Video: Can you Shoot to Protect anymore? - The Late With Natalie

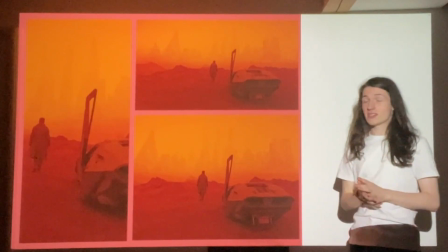[4:04]
Now the crazy thing about it is the scale is definitely messing with it,
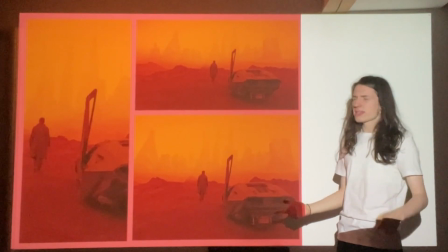[4:10]
but you wouldn't look at this and go, oh, that's the same as this. But it is.
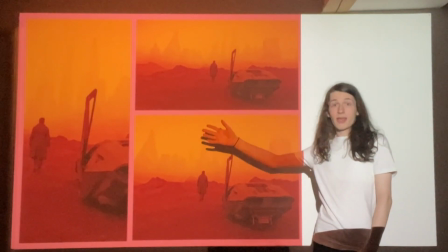[4:15]
This is 16:9, and phone screens normally are 9:16, so they're horizontal, but they're still 16:9.
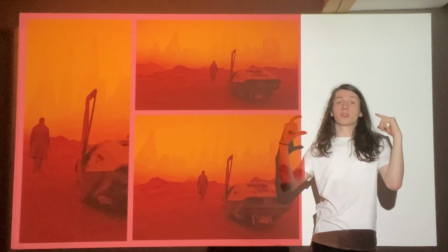[4:24]
That's why when you put it on the phone on your side, you can see the whole thing.
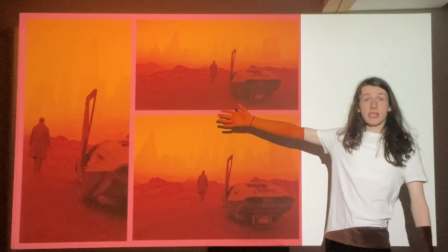[4:30]
And here, the same scene looks shit.
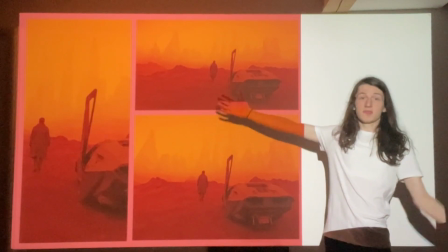[4:35]
This is just what it looks like.
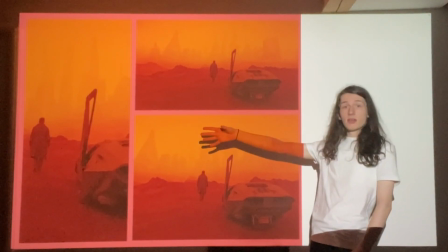[4:37]
Because focusing on Ryan Gosling, you could get an okay scene, but you would get rid of the car.
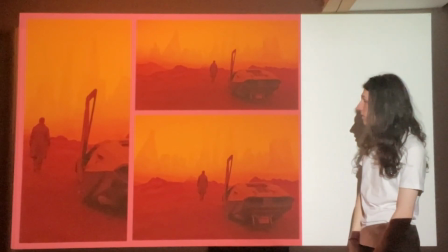[4:44]
So if you want to include the car, you have to include just the door,
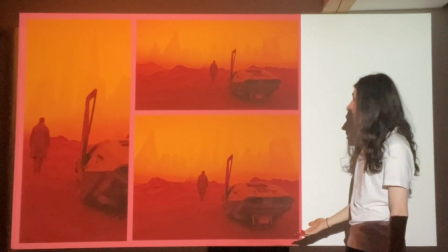[4:48]
but you get rid of most of the car, and then all the negative space is completely removed.
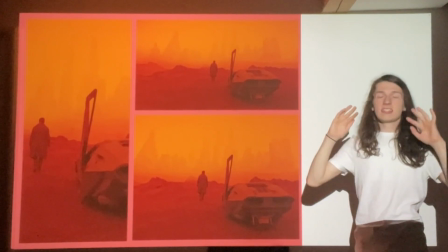[4:54]
This scene is completely fully packed of
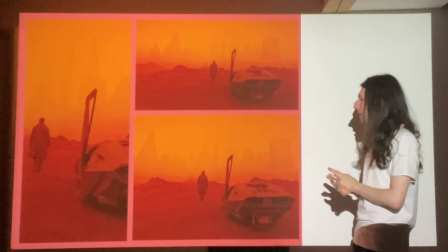[4:59]
things to look at. But in the original scene, that wasn't true. It was supposed to be what looks to be a panning shot onto this city.
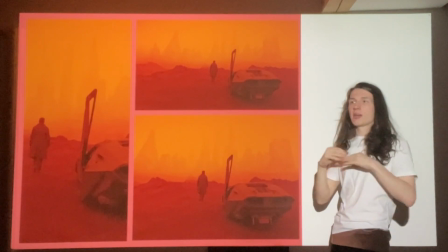[5:06]
And it's supposed to have your eyes wander, whereas there's no space to wander when it's on a phone.
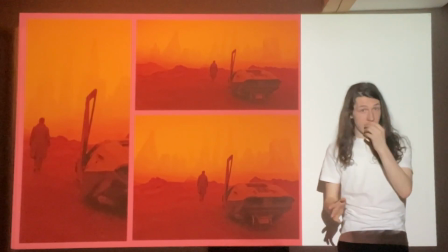[5:13]
And another scene in Blade Runner again that really does this is this scene,
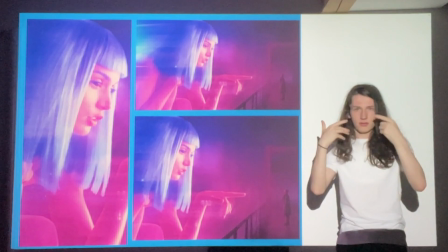[5:21]
which a lot of people know about because of the Ryan Gosling with the broken nose thing.
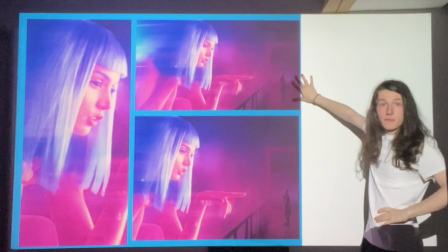[5:28]
So here is the original again, and this works really well.
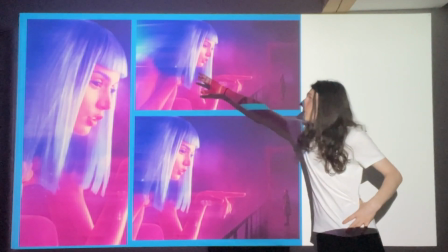[5:34]
And you have the woman, and you have at the back, you can see it being tearing apart as a hologram.
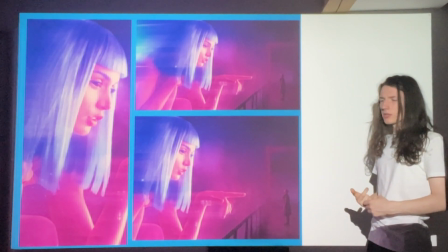[5:45]
Why is that not a holograph? Okay, that's an etymology loophole.
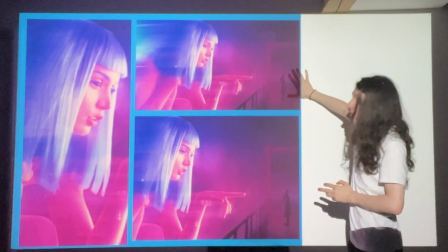[5:50]
I'm going to look down. Rabbit hole. And you have Ryan Gosling on this side, and it works.
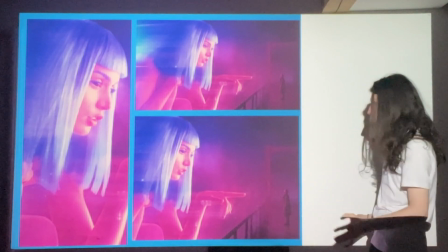[5:59]
And in 4x3, that also works. This scene works very well in 4x3, but it still loses some of the information.
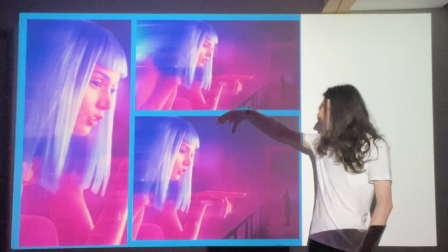[6:06]
Because now this woman isn't so hologrammy anymore.
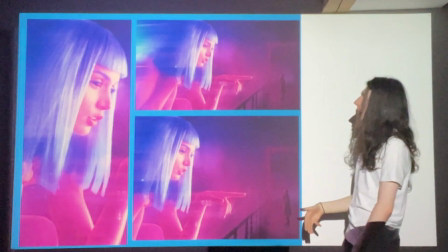[6:11]
You can't see the back, which adds hologrammy.
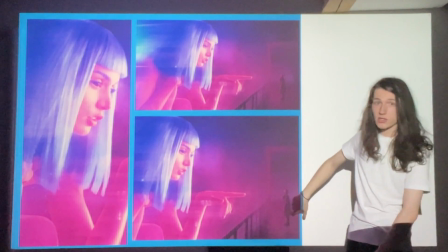[6:15]
Luckily, I didn't have to cut much of the negative space behind Ryan Gosling, which is also quite important, as this scene is about showing how alone he is.
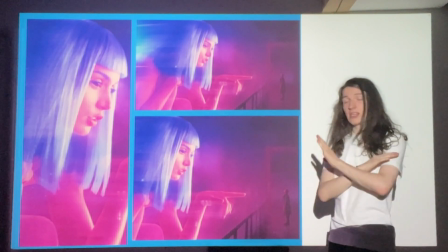[6:25]
But ultimately, it gets even worse when you put it on a phone screen.
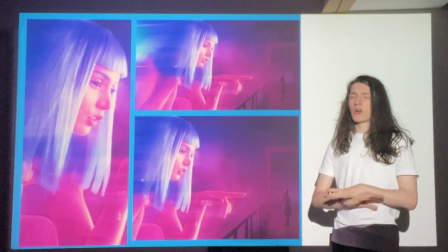[6:30]
Trying to put the scene on a phone would be horrible, because you can only get her in there.
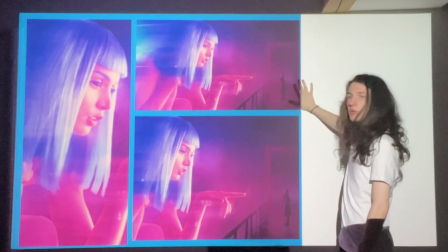[6:39]
You can't get him in there properly, because you'd have to cut it down.
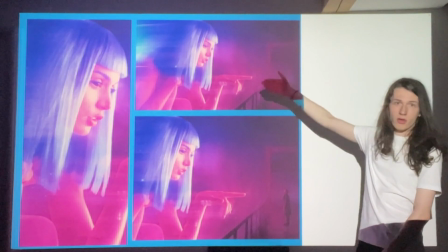[6:45]
And you can't get him with her. All you would get would be him and a tiny bit of finger.
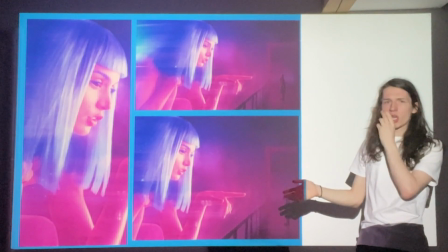[6:52]
So you really just have to focus on her, but the scene isn't about her, about this giant hologram, it's about Ryan Gosling.
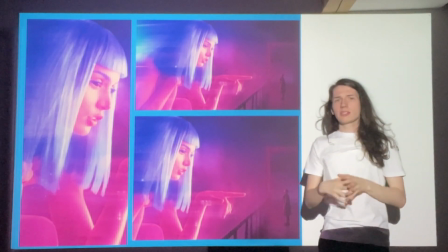[6:59]
And so here you can see how framing changes the scene completely. And I want to see if you could get something and shoot and protect it.
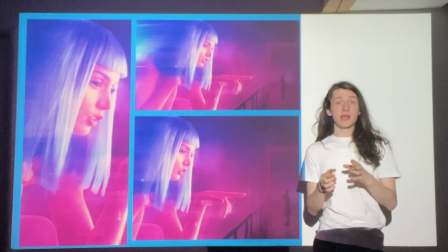[7:10]
And I want to see how the impact is of taking something and then putting it
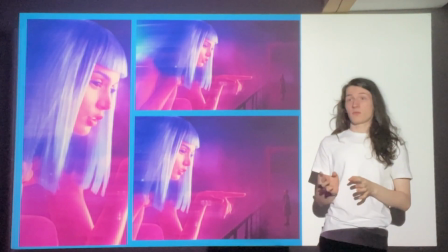[7:16]
to a phone version and a widescreen like TV version.
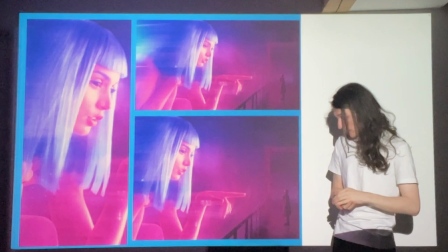[7:22]
And so to do that, I went and got a scene from Always Sunny,
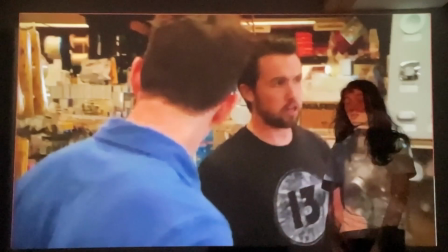[7:27]
and I'm going to show it in full, and then I'm going to show you my version. I got some turpentine,
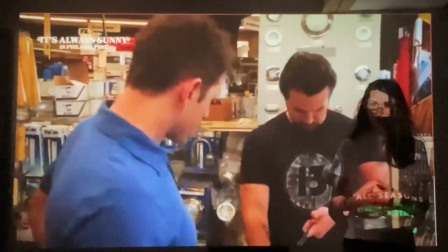[7:34] some wax, and some high-gloss boat paint. This shit is really expensive. Oh, dude, yeah, you're telling me.
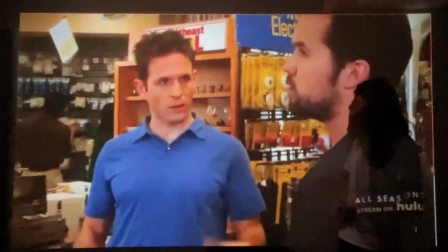[7:38] I picked us up some new slacks and docksiders so we could have the right look, and fit in and everything. We're running pretty low on remaining dick towel money, though.
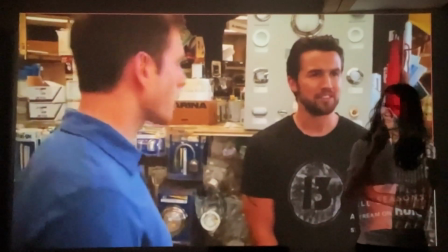[7:45] Plus, we gotta fill that thing up with gas. I know, man. We gotta pop by the department store, pick up the mattress.
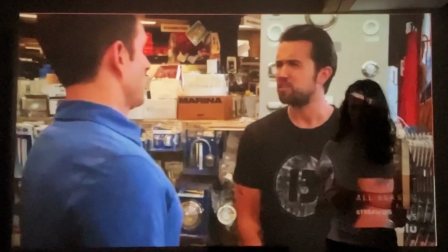[7:50] And I want to get a nice one, too. You know what I'm saying? The what? The mattress? What do we need a mattress for? What do you mean, what do we need a mattress for?
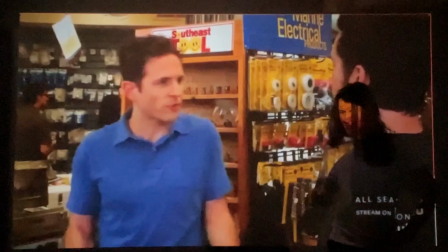[7:56] Why in the hell do you think we just spent all that money on a boat? The whole purpose of buying the boat in the first place was to get the ladies nice and tipsy topside so we can take them to
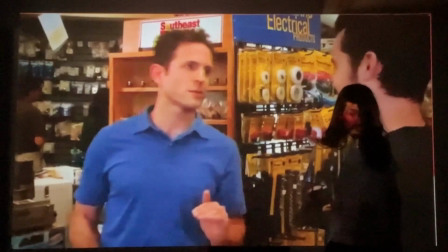[8:04] a nice, comfortable place below deck and, they can't refuse because of the implication.
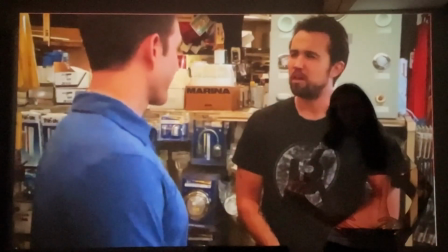[8:10] Oh, okay.